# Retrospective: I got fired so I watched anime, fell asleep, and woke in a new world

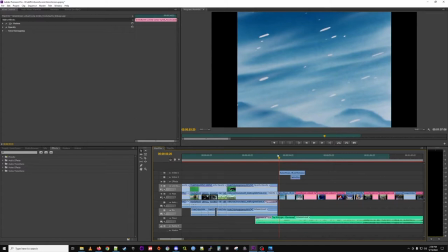for this was you know put an anime that sort of sets the scene or put a clip that sets the scene right so we see you know sailor moon pop up then then a couple clips of me and then switch to another anime sort of i didn't want to go sort of rapid
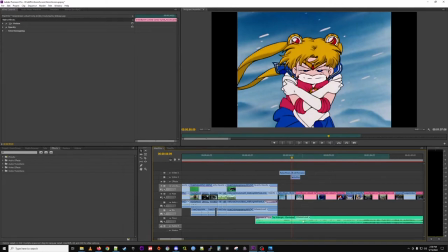fire where you're it was just one clip of me in an anime and then we'd have another clip of me in anime sort of wanted to give just a tiny bit of setup you want to feel like you're in their world i get it yeah um so this is actually from the end
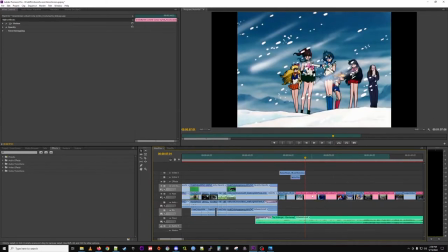of the first season can't quite remember so one of the things i did was i kept notes of all the clips i
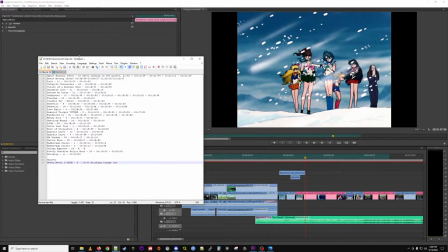cut out just in case i had to redo them so this is sailor moon this is episode 45 And you can see the exact time stamp there.
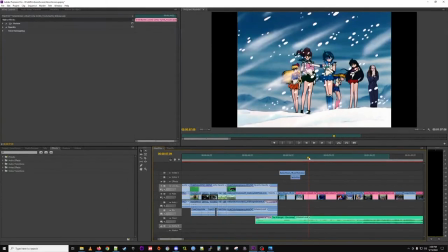I like this just because I think any of the clips where I get to do something other than just stand around, where I sort of can react to the environment, I think is a big win. And you can see how I had to spend some time sort of rotoscoping out those snowflakes. Yes, I was just noticing that on the snow on the ground.
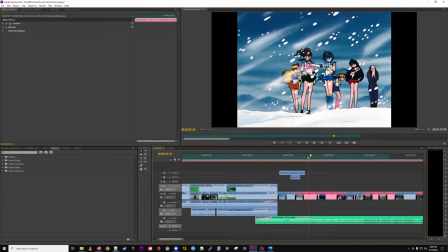that i think i was so familiar with doing that with the last project that it was actually a lot of second nature now yeah and i i'm a lot more familiar with the tools so i actually made some smarter decisions that saved me some time one of the annoying things though is i
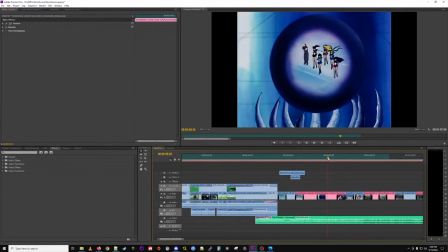did this shot and then i did yeah right i did this shot and i'm on the other side just so i can get
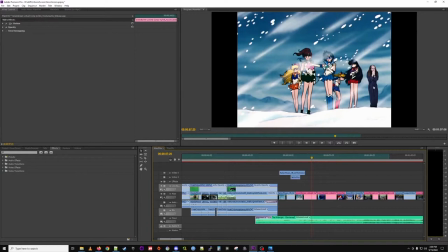myself more in frame yeah i think if i were to go back i'd probably put myself on the left but i didn't want to cut out more snow again so
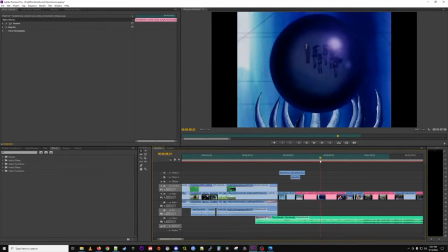yeah that's all right you live and you learn you know this is me just walking in place but moving the clip i yeah i tried to do some shots where i walked to the side but it never looked very good so yeah it can be tough especially with your limited green screen environment
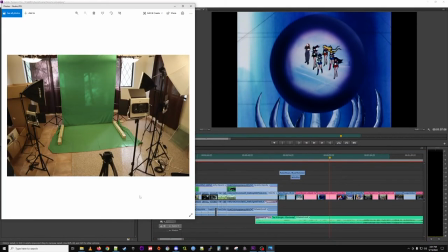yeah you know if you got to watch this way you get like three steps Yeah, you just got to loop that.
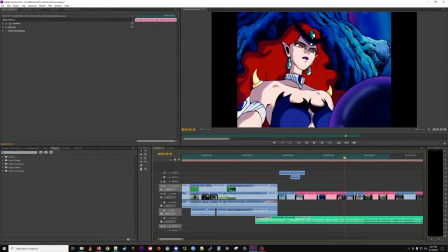Right, and then we've got clean barrel here, just looking on. And then, boom, another clip.
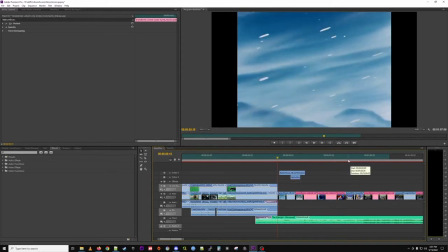So that was, how much time is this? So we go from 53 to, yeah, so about 7 seconds, 8 seconds.
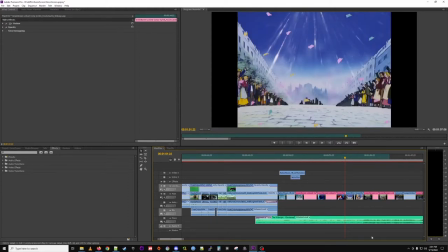I think that's about standard for all the clips, or for all these settings, right? And we're not going to hit 87 or so, but, you know. Yeah.
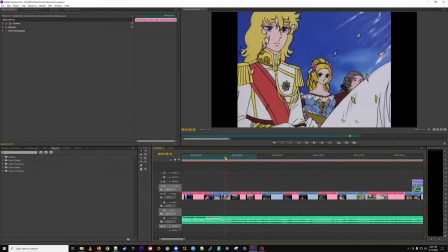So this is Rose of Versailles, which is a great anime about a lady who's the palace guard of a French queen. There's a live-action movie about it. I'd recommend it. I want to say it came out in the 70s. Anyhow. Right, so you'll see the same structure here, right? We're at the parade.
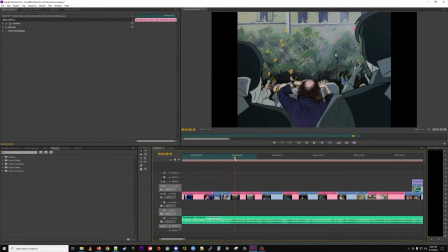We get set up. Then you show me in the crowd. Right? And then I wait for my computer to chug along. Yeah, so the After Effects stuff is sort of happening in the background. Yeah, some more rotoscoping here.
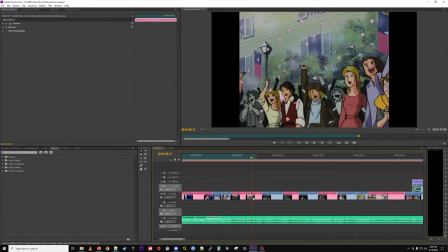Yeah, this was a pretty difficult thing to accomplish, because these people just move to the side, but I stay in place, so I sort of have to line up the motion tracking.
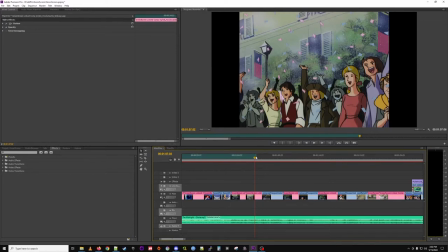Yeah, there's a little tracking you've got to do. And I feel like I have a 50% success rate with the motion tracking tools in After Effects. Sometimes it works, and sometimes it just doesn't. It's hard for me to figure out why, but... Yeah. You can, again, see some nice rotoscoping on the confetti.
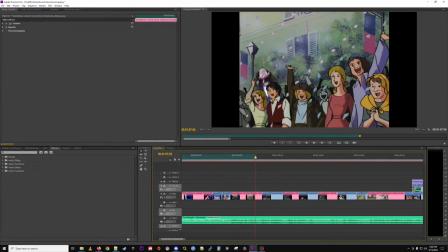Oh, yeah, yeah. Look at that. And one of your feedbacks, I remember, was that I wasn't jumping high enough, so I actually moved the clip up a little bit at After Effects just so I could get a sort of giant jump. Yeah, it seems like it's working. Yeah, I'm pretty happy with that.
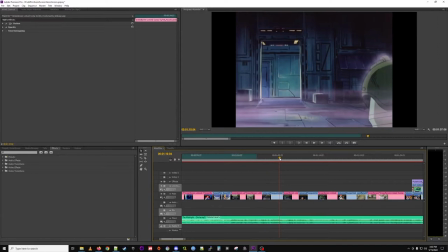boom then then we're on to armored trooper votoms which i like quite a bit sort of a early mecca i want to say you know i really should have tracked all the dates on this as we talk about the anime but you'll show just how poorly i remember the history i want to say it's a contemporary gundam
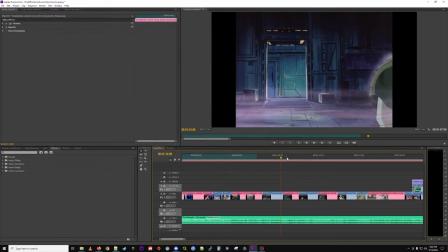as in it's an 80s anime but yeah i can't quite remember it kind of looks like that late 80s late 80s early 90s
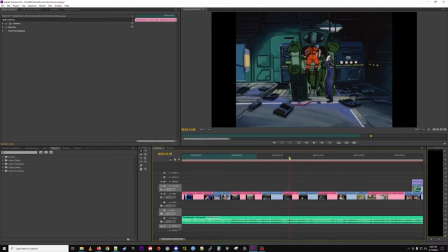and you know i thought for long like do i try to animate stuff that i'm holding or do i just take stuff out of the environment and like live actionify it like do i just take things i have that's ultimately what i went for
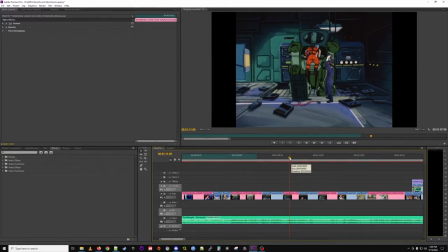i'm not sure it makes the most sense yeah but But it was certainly easier than trying to, like, you know, grab images of stuff and put it on and try to, like, manipulate that.
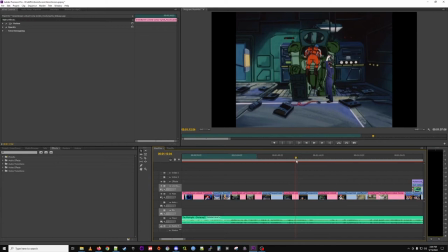It seemed the most expedient solution. Mm-hmm. Right, you know, so I'm helping with them, and then these people get upset. Yeah. I like this shot a lot because it looks like I'm sitting on the mech, but I'm, you know, just on, like, a cinder block or something. Yeah.
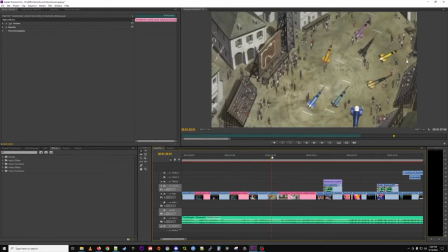right so then we go to last exile i last exile is like one of my favorite animes of all time it's like one of the first animes i ever watched uh sadly forgotten i think but it was on tech tv i want to say yeah i don't think i'm familiar with it well
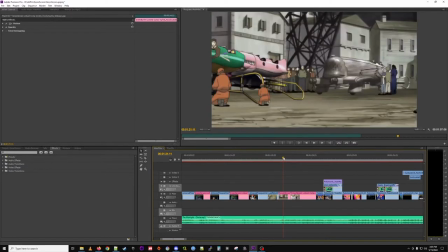you should take the time to familiarize yourself with it sure sure uh yeah so here's another example of motion tracking right the camera's moving but I have to say the same you see I mean it's mostly there I guess I'm a little out of sync with it but and I'm just trying to
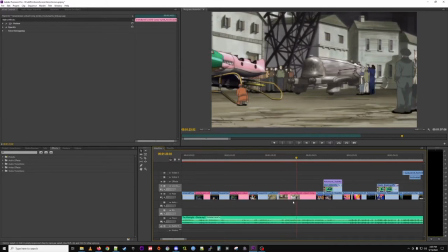get just trying to get an autograph here uh yeah again sort of tough to figure out if I should have like props or not but
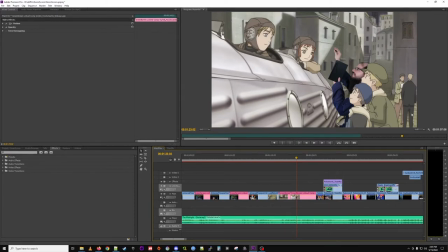you know I went with it and I I think it definitely helps if you cut these characters out and put me behind it sort of adds a lot of of layering to the to the clip yeah
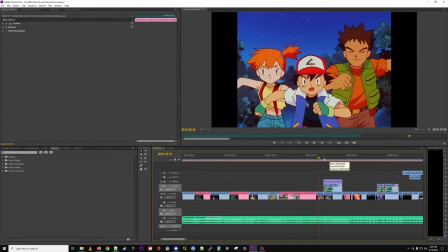pokemon had to make an appearance uh og pokemon yeah if only as a crowd pleaser
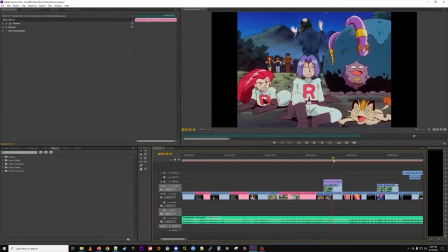this is one of the things i clearly imagine doing and this is an example of the old style where i would take out the i think i can no how do i do that yes where i would
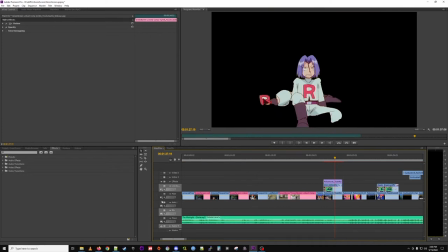specifically clip something out and put it on top of me.
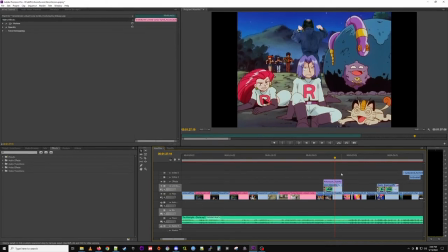I feel like it's so much easier to manage it all in Premiere, but anyhow.
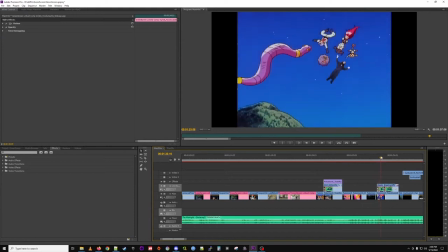Yeah, but I clearly imagined this happening, and then me getting blasted off.
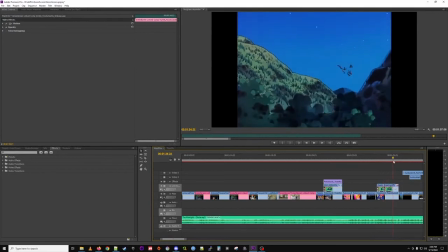Which is one of the first things I did, and it looks pretty good, I'd say. Pretty good.
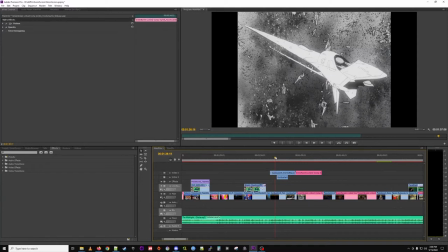Right? So we got Pokemon. We have Gunbusters here, which I really like.
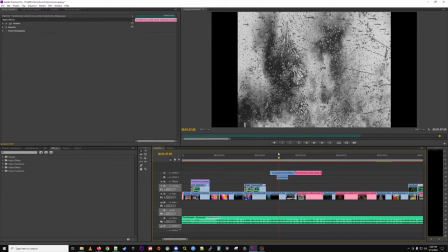I don't think, of all the clips i use this is probably the weakest one because it's kind of hard to understand like what's going on here it's pretty esoteric
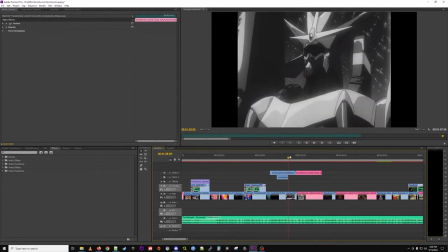if you know gunbusters you should recognize it because the last episode's all in black and white and i i wanted to do that so
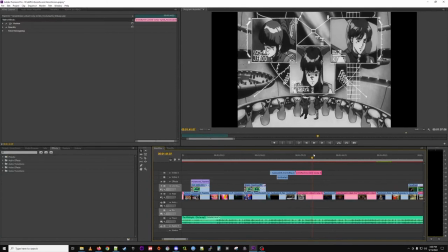i black and white it myself which is a nice touch yeah i like it but it's sort of i guess it's hard to understand if you don't know what If you don't know this anime from,
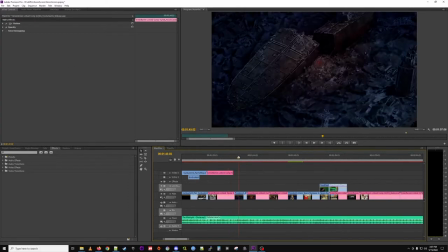I want to say the 90s, but yeah. So I hope you're taking notes on that side, right?
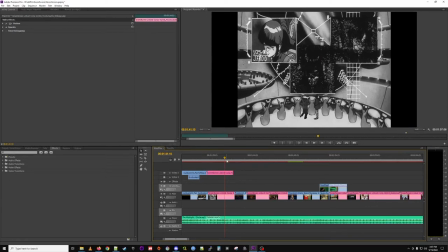Last Exile. Yeah. Okay. And then Gunbuster. Gunbusters. And then Armored Trooper Votahops.
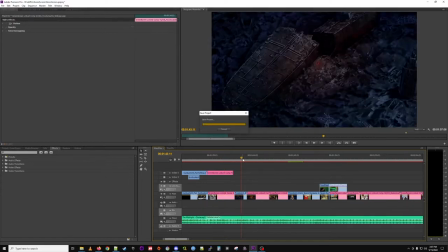And then The Freedom Project, which is sponsored by Cup Noodle. Oh. I think this one's pretty successful. I am a terrible dancer, as you might know, but it's just sort of funny. Oh, yeah, there you are. Okay.